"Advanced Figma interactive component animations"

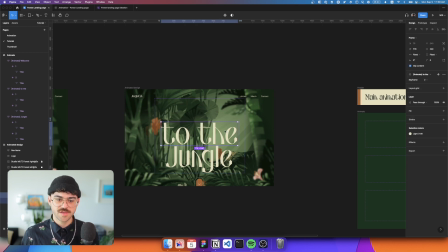And now we're going to take all of our pieces of text and take them back to our first keyframe. We'll hit Shift E to go into the prototype tab. And we'll just create a flow starting point here called animation. And if we hit play,
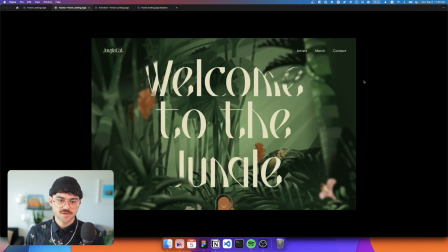see that after a little bit of a delay, our text is going to slide in nicely the way that we want it to. So you can see that the animation is kind of staggered, but these are all happening in a sequence. They're not happening one after the other. They're happening together as a smooth, fluid animation. So that's really the core concept of how this works.
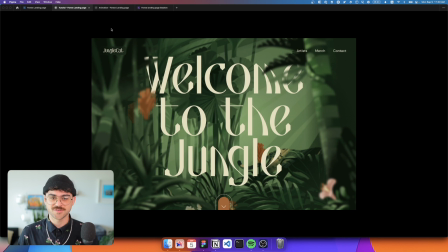Now let's apply it to some other elements on the screen to make this animation a little bit more robust and to really take advantage of the amazing power of interactive components.
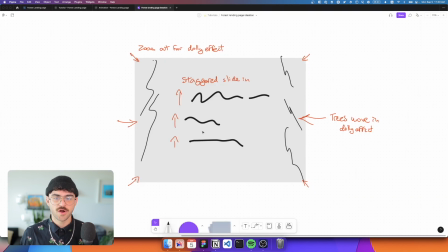So what I want to animate next is the trees. So if we go back to our ideation in FigJam, I want to create a sort of dolly effect. We're moving a camera almost out of the screen in 3D space. The background is moving. There's foreground elements that are moving. And we're creating a real sense of depth in this landing page hero.
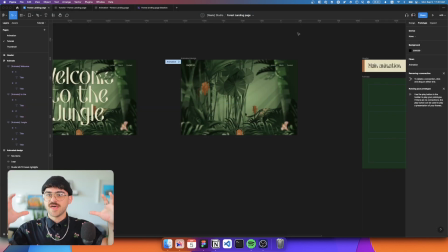So now we're just going to animate the trees on the side. We're going to create that zoom out camera move using interactive components. So I'm going to take my trees here on the left. We have this forest left layer,
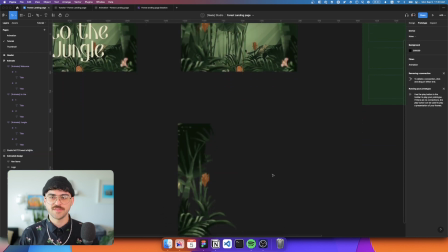and I'm going to duplicate. And make sure to leave all your layers intact while you're creating these animations so that you can just go back in and replace those layers later.
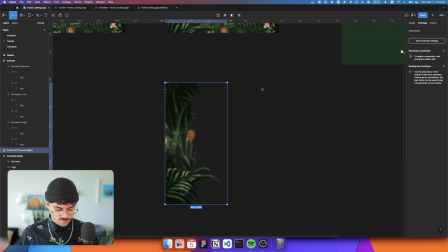Once we have our element pulled out, we can follow the same series of steps to create the animation. So Command Option G to wrap it in a frame. We'll name it animate trees left slash 2 because this is our second and final keyframe. We'll go ahead and duplicate this and name it slash 1 because it's our first keyframe.
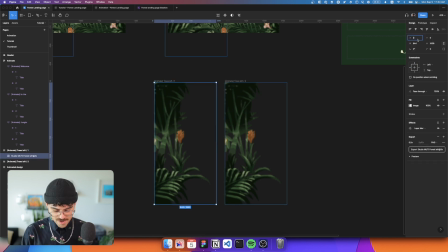And I know that I want to move this out of the frame by negative 368 pixels. We'll clip content just so we can kind of tell what's going on in the animation. And once again, select both of them, create a component set, rename this to keyframe,
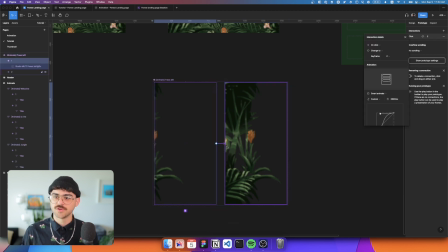and we'll hit Shift D to be able to connect these using our after delay smart animate. Now I want these to come in or to start animating a little bit before our text. So I'm going to set a delay of 2200 milliseconds. We're going to set a slightly different animation. So the duration is going to be 2000 milliseconds.
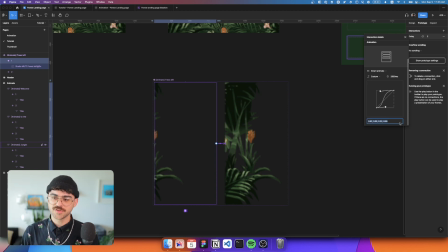So it's twice as slow as the text animation. And we're using a slightly more gentle ease out curve.
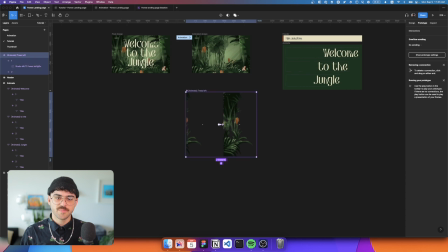Let's repeat the same step for the trees on the right.
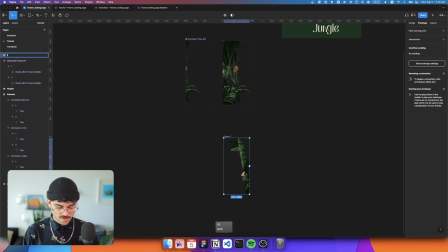So again, I'll duplicate it, wrap it in a frame called animate trees right slash two. Duplicate it. This is frame number one. And I want to move this out of the way by 368 pixels.
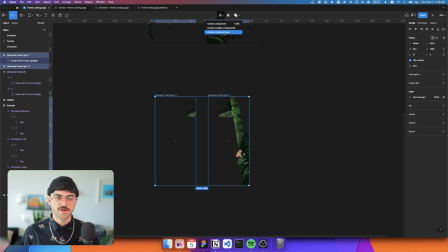And again, just to see what's happening, we'll clip the content, create a new component set, and link the two of these up with Smart Animate. And we're going to use the same delay. These are both part of the same camera move. We're sort of trying to sell the illusion that we're moving out through 3D space. So we want to have the same animation, the same delay, the same duration, and the same curve.
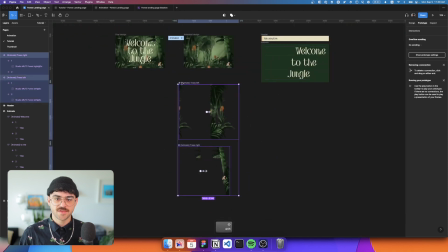Once these are created, I'm going to go ahead and add them to our text here. And I'm going to put them actually in order of when they come in. And using keyframe 2, we'll hit Command C to copy it, Command Option Shift V to replace.
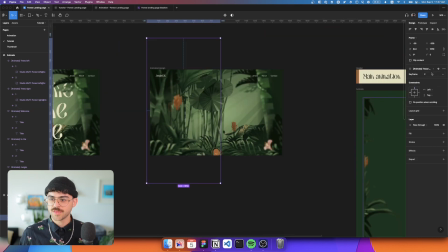Do the same thing for my tree on the right. And then make sure that we set these to the first keyframe, our starting keyframe.
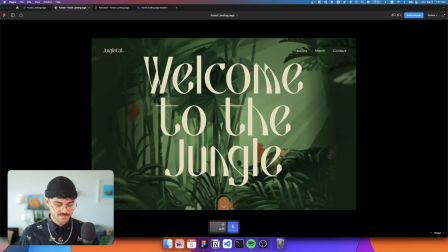And if we go ahead and preview our animation, you'll see that everything kind of moves in.
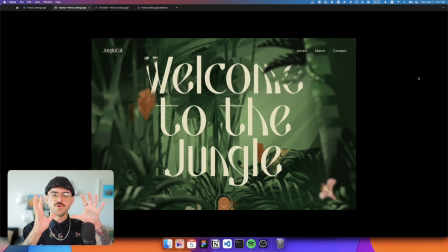We have this slow move as the text is appearing.
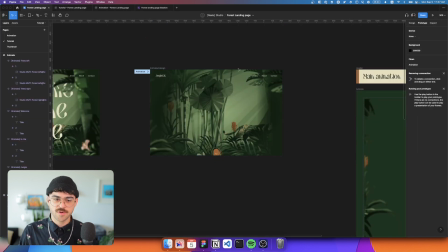And now the one final thing we want to do to sell this camera move is to have the background zoom out a little bit. So let's go ahead and lock these layers just so that they're not getting in the way. And once again, we're just following the same kind of concept here.
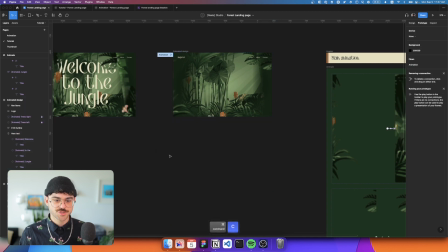We'll grab this background image, wrap it in a frame,
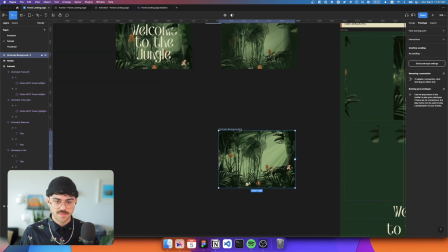animate background slash two, and then duplicate it to create our first keyframe.
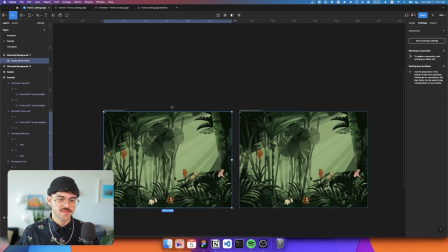And because we're zooming out, we want the image in the first keyframe to be a little bit larger. So let's go up to sort of like 1838 should be good. And again, just to keep everything making sense, we'll clip the content. So you can kind of see what's happening here.
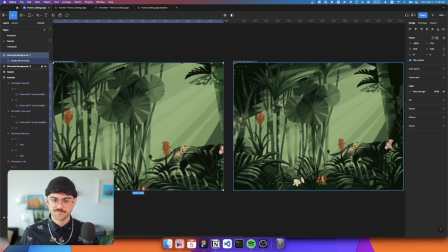We have this image that's a little bit more zoomed in and it moves into this zoomed out version.